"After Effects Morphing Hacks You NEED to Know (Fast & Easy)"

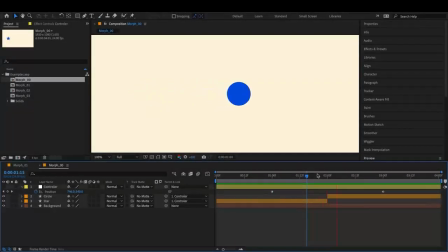(0:00)
Guys, this is the class where I teach you all the secrets of this technique. And from now on, you're gonna understand how it works. Here we have a star that morphs into a ball. In this animation, this morph doesn't look good. It simply changed from a star to a ball, and this is not convincing at all.
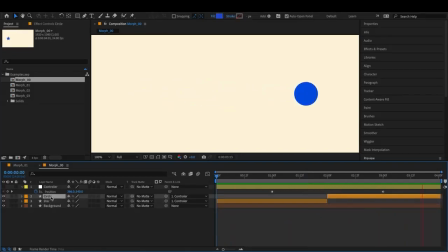(0:19)
This is a simple movement. I have a star and a circle, a new object that controls both of them, and in the middle of the trajectory, from point A to point B, I simply cut the star and have the circle.
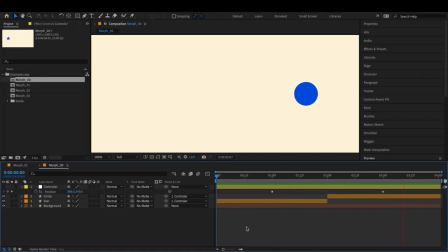(0:34)
There is one simple thing here that I can do to make this morph way more convincing. To show you that, I will select both keyframes and I will come here to see my animation curve.
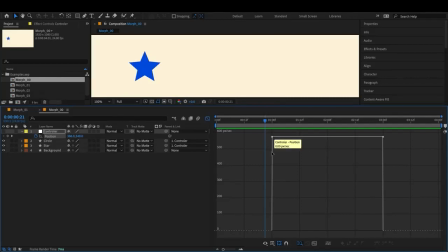(0:46)
I want you to make sure you are in the speed graph, which is the case here.
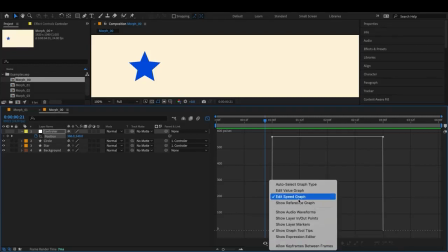(0:52)
To check it, you just come here and go speed graph instead of value graph.
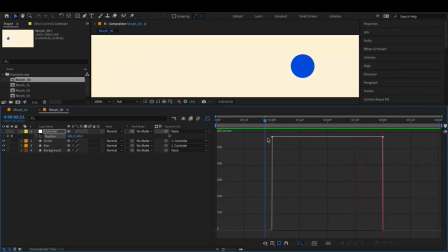(0:58)
So you see that we have a linear movement, which means the speed doesn't change.
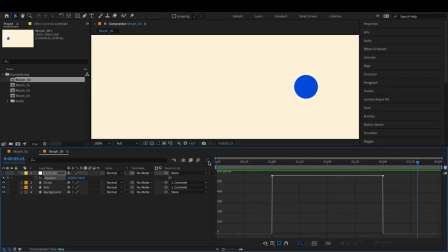(1:03)
Now, I want us to come back and put my cursor
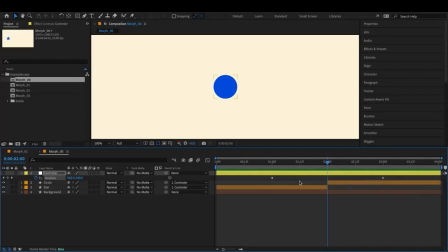(1:08)
here at the moment where I change from one shape to another. I will select it again and come back to the curve. By selecting the 2 points, which are the 2 keyframes, I will press F9,
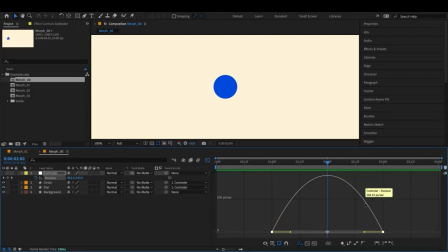(1:22)
so they go to 0, and now I have a curve like that. That means that now we have ease in this movement. What I need to make sure here is that the peak of the speed, which is the peak of this curve,
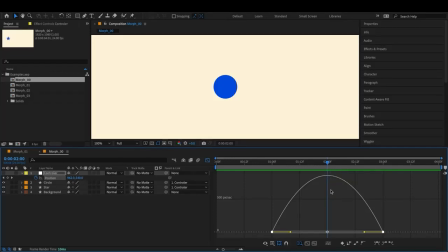(1:37)
is exactly at the moment where the star changes and becomes a circle. But I need a more drastic movement here to make it even better. So I will pull this handle here and pull this handle here.
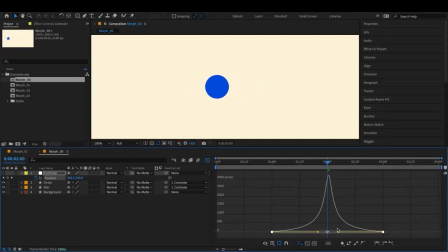(1:53)
I will get very close to the center, but I want to make sure this tip here, the peak of the curve, is exactly where my needle is right now.
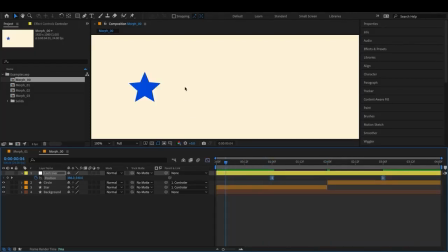(2:04)
If you remember the animation before, you can watch it now and see that now I have a very convincing morph. Even though it is still just the star becoming the circle, that happens because the keyframes in this moment here are far away from each other,
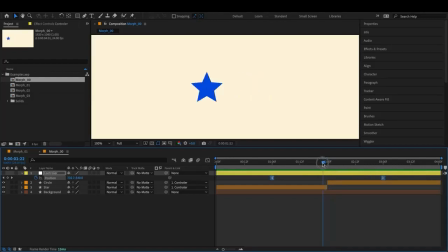(2:23)
which gives the impression that in this period of time, the star really morphed into the circle. You can also see that if the peak of the speed is somewhere else, the morph doesn't look as good. So to show that, I will select both again, I will go back to our speed graph,
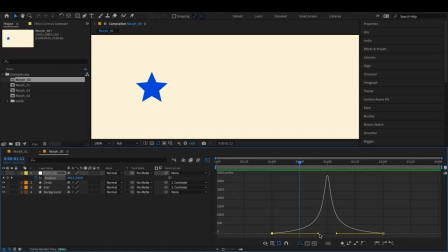(2:42)
I will make sure the peak of the curve is now around here. So I will pull those handles. If you play the animation, you see that now this is bad because you kind of see the star becoming the sphere very clearly.
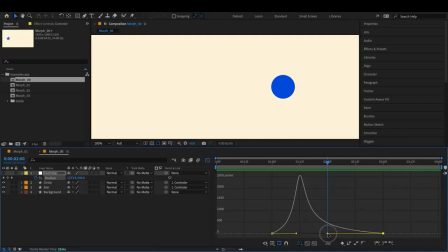(2:59)
So I believe I convinced you that the morph works way better when it happens in the exact moment where we have the peak of the speed in the movement of the position.
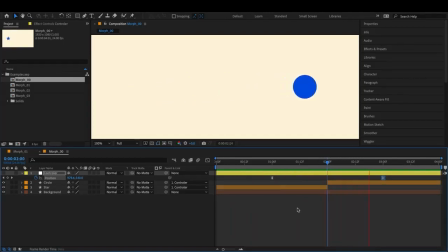(3:13)
And this is how we are going to morph any shape to any other shape. But it's very important that we are not only changing very different shapes like we are doing with the star. We are doing a little bit more. This is what I did in this example here. Look how good this morph looks.
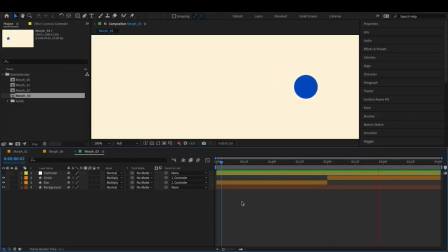(3:35)
This one is a very smooth morph. Let me show you how I did that. Of course, I have to make sure the peak of my speed is at this point here. So if I go to my graph, I see that this is exactly the peak of the speed and it's where my shape changes.
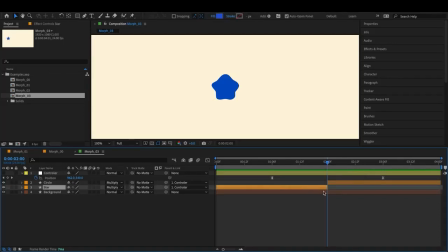(3:53)
But in this case here, I did more. I animated the shape layers at this point here. So here I have a star and this is what I have here.